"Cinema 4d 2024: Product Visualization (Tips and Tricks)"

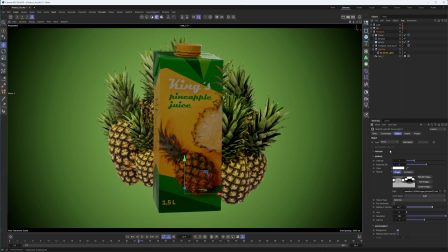[16:25]
And as I'm, working with this, if I'm happy with the way this looks great, maybe I don't have to add too many other lights.
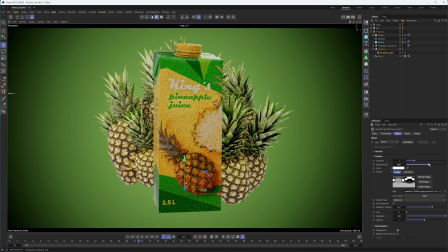[16:34]
I could always work with the exposure value. I mean, maybe not that high, or intensity to help brighten this up. And this doesn't look terrible, but really what it's lacking is kind of,
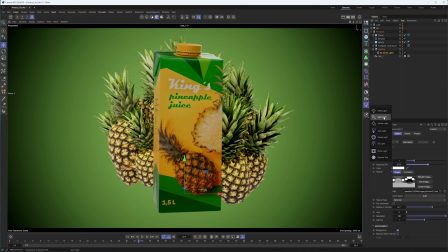[16:46]
some brightness from a key light or one main light source. And so what I'll do is create an area light, right?
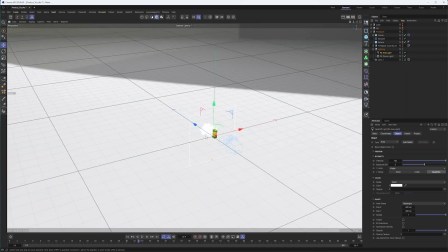[16:55]
And I think it's going to be easier to just get out of my camera for this. And it places it kind of right at the origin, which is where I built this.
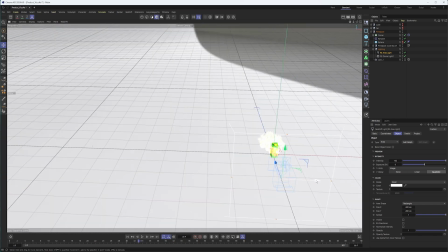[17:02]
But I'm going to want this a little bit further back, maybe at an angle.
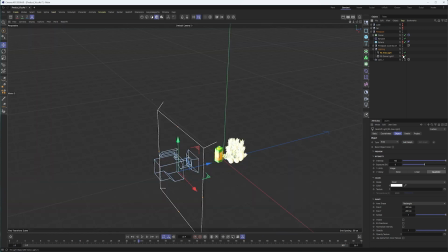[17:06]
But before I do too much more, let's hide that dome light too, so it's not visible here. I'm going to turn this into a target light. So I'll just click on the little drop down here in my light object properties and choose add target tag and null.
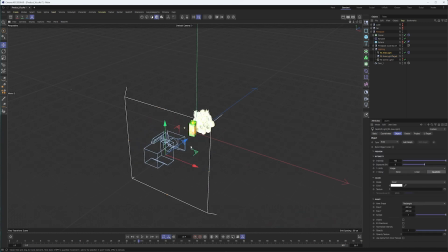[17:23]
So now it's going to look at this null it created. And so now if I move this light, it's always going to face our object.
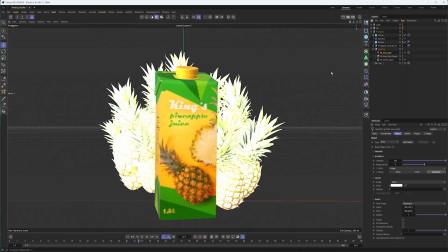[17:30]
So maybe we want it up here a little bit, something like that. At this point, kind of come in and see what this looks like.
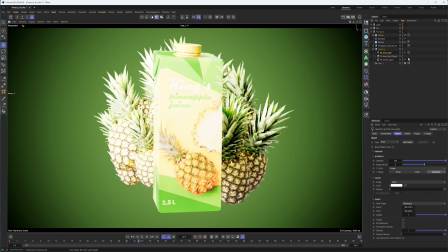[17:39]
It's obviously way too bright, okay? But as I make adjustments, I'm going to start with my dome light off.
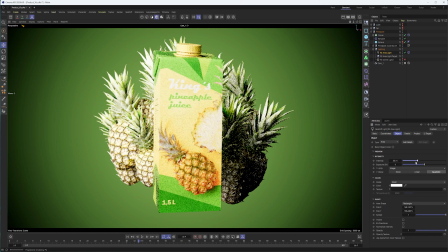[17:47]
I want this to look, good by itself. Then we'll add the dome light in.
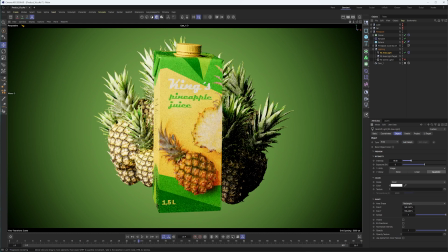[17:52]
This looks okay.
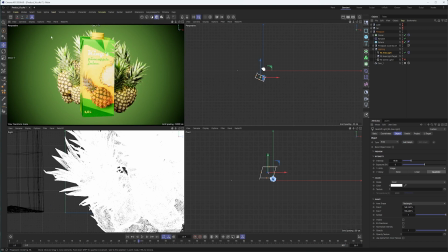[17:54]
I might want it just a little bit more illuminating the product itself.
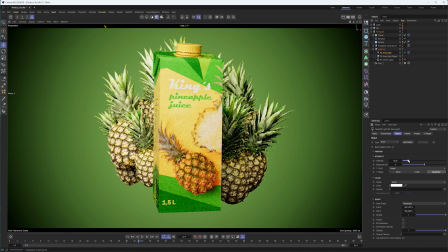[18:03]
So perhaps we do something like that. Okay, we have our dome light in there.
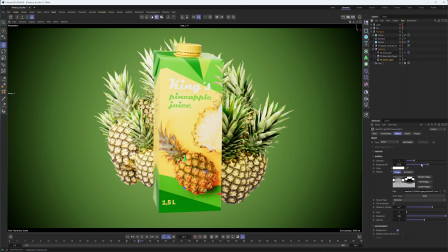[18:09]
See, that's kind of flattening things out a bit too much. So in our dome light, I'm going to start turning this down. Right, and I don't know if I want it to that low, but something like this isn't terrible.
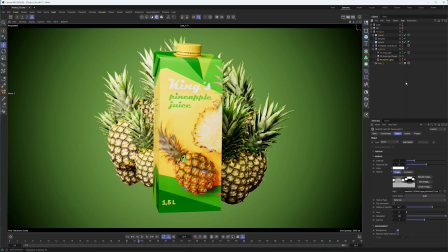[18:25]
It's adding a little bit of illumination, kind of on the back side there, on the bottom. Still maybe a bit too much. So we'll go with something like that. God, that's still really bright there. So maybe we go a little bit lower on our light.
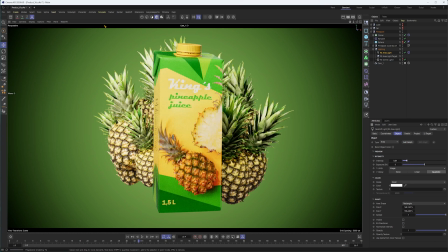[18:42]
And this is something too where, maybe I go into this material and make some changes there. Another really important thing with adding these other lights, and I think product shots in general, is separating the object from the background, right? So we have our pineapples, we have our pineapple juice here, we have our green background.
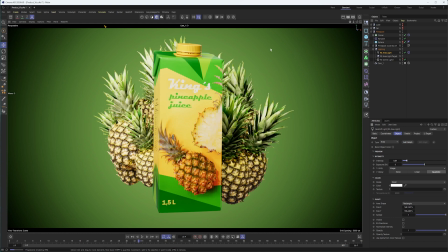[19:02]
It's all kind of blending together. And so we want to separate that. And so, maybe the area light does that, maybe the dome light does, but adding a rim light is going to be
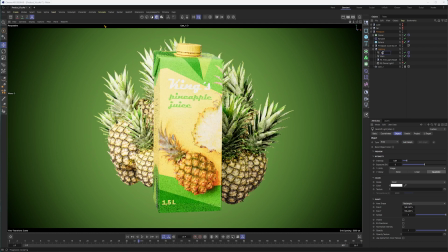[19:15]
something that makes a big difference here. So I'm just going to duplicate that light I've already created,
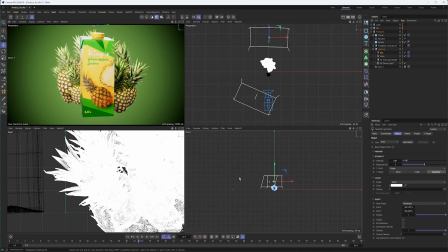[19:23]
and I can move it in the back. And I'm checking my other views here to make sure it's kind of flat.
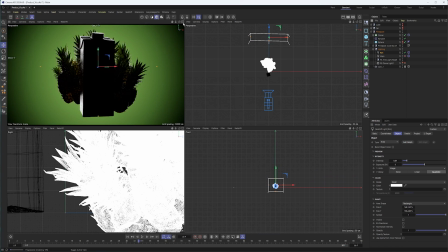[19:31]
And once again, going to turn off my other light so I can see just what that light's doing. And, on its own, it looks okay.
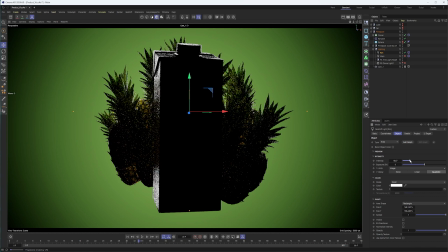[19:38]
But since everything else is so dark, it's hard to see how it all kind of ties together. But that brightness that we're seeing here is really what's going to help it pop help these objects pop and separate from the background.
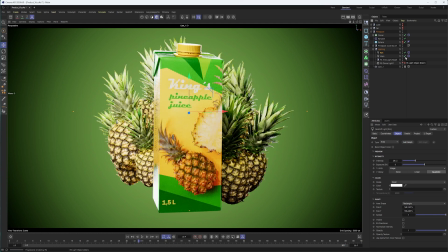[19:53]
So I can add the main light in. All right, now we're still getting some things that are a bit too bright. So, I would want to see where a lot of that brightness is coming from. Okay, and it's still coming from the main light.
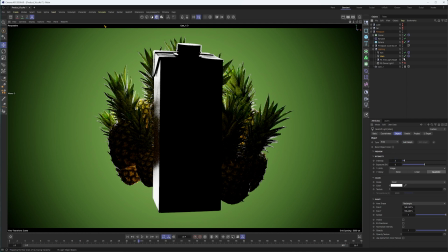[20:05]
So maybe we turn this even lower. All right, that is looking better.
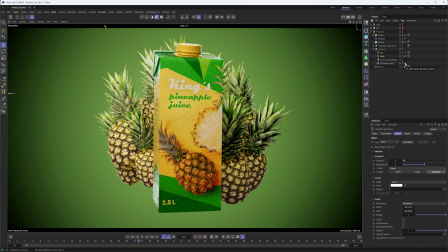[20:12]
We can see what our dome light looks like now, adding that in. I think it's looking pretty good. Maybe want this just a little bit lower.
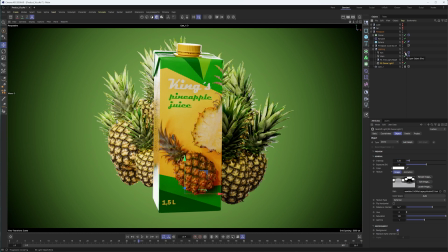[20:26]
All right, but yeah, that pop of brightness in the back is really helping to separate our pineapples and even the product here from the background. Now, I do think it's maybe a bit too much on the sides here, maybe the top two, as we can see.
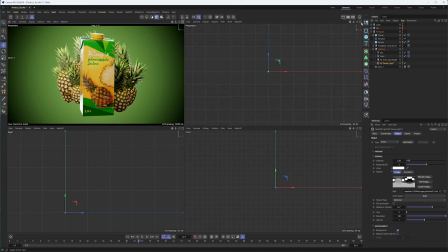[20:46]
All right, it's adding a lot of reflection there. So some things I could try would be, once again, maybe just working with the angle here a little bit.
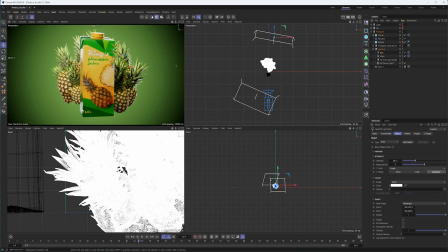[20:56]
All right, I probably want it with something like that, so we get less of a reflection on the carton. We're still getting it on the top of the carton, so maybe we move it down a little bit, maybe changing the size, perhaps adding that like ramp or other shape in there.
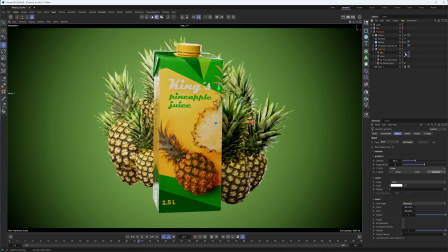[21:12]
But now we have something that, like I said, really just helping the back pop. Okay, and is it a bit too much? It might be, but I really like the overall effect it's adding, even if I'm still not thrilled 100% with the reflections it's adding.
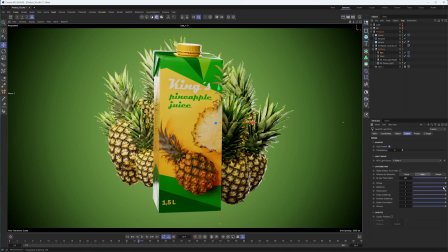[21:30]
And I'll finish up by saying, don't be afraid to go into the detail section here, because we could turn down how much reflection this light is adding. All right, or maybe we would want to turn down the diffuse, so it's just adding a reflection.
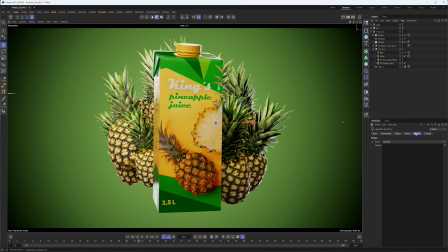[21:48]
Okay, maybe we would want to come into the rim light here, into the project section, and exclude the carton altogether. Now that can get very complex, because I probably would need some light or another light to light just the back of this, but at least I would have control over that.
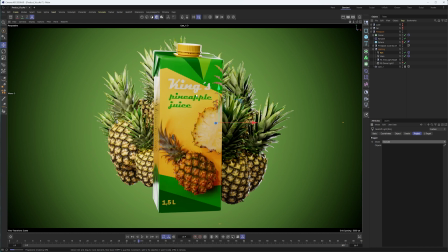[22:05]
And that's where, some of the complexity comes in from doing a product shot. But as I'm trying to keep this simple, we won't get too much into that. But I think with that will do it for this one. If there's anything else you would like to see, please leave me a comment down below. And if you found this video helpful, I'd appreciate it if you could like it and subscribe to my channel. Until next time, take care.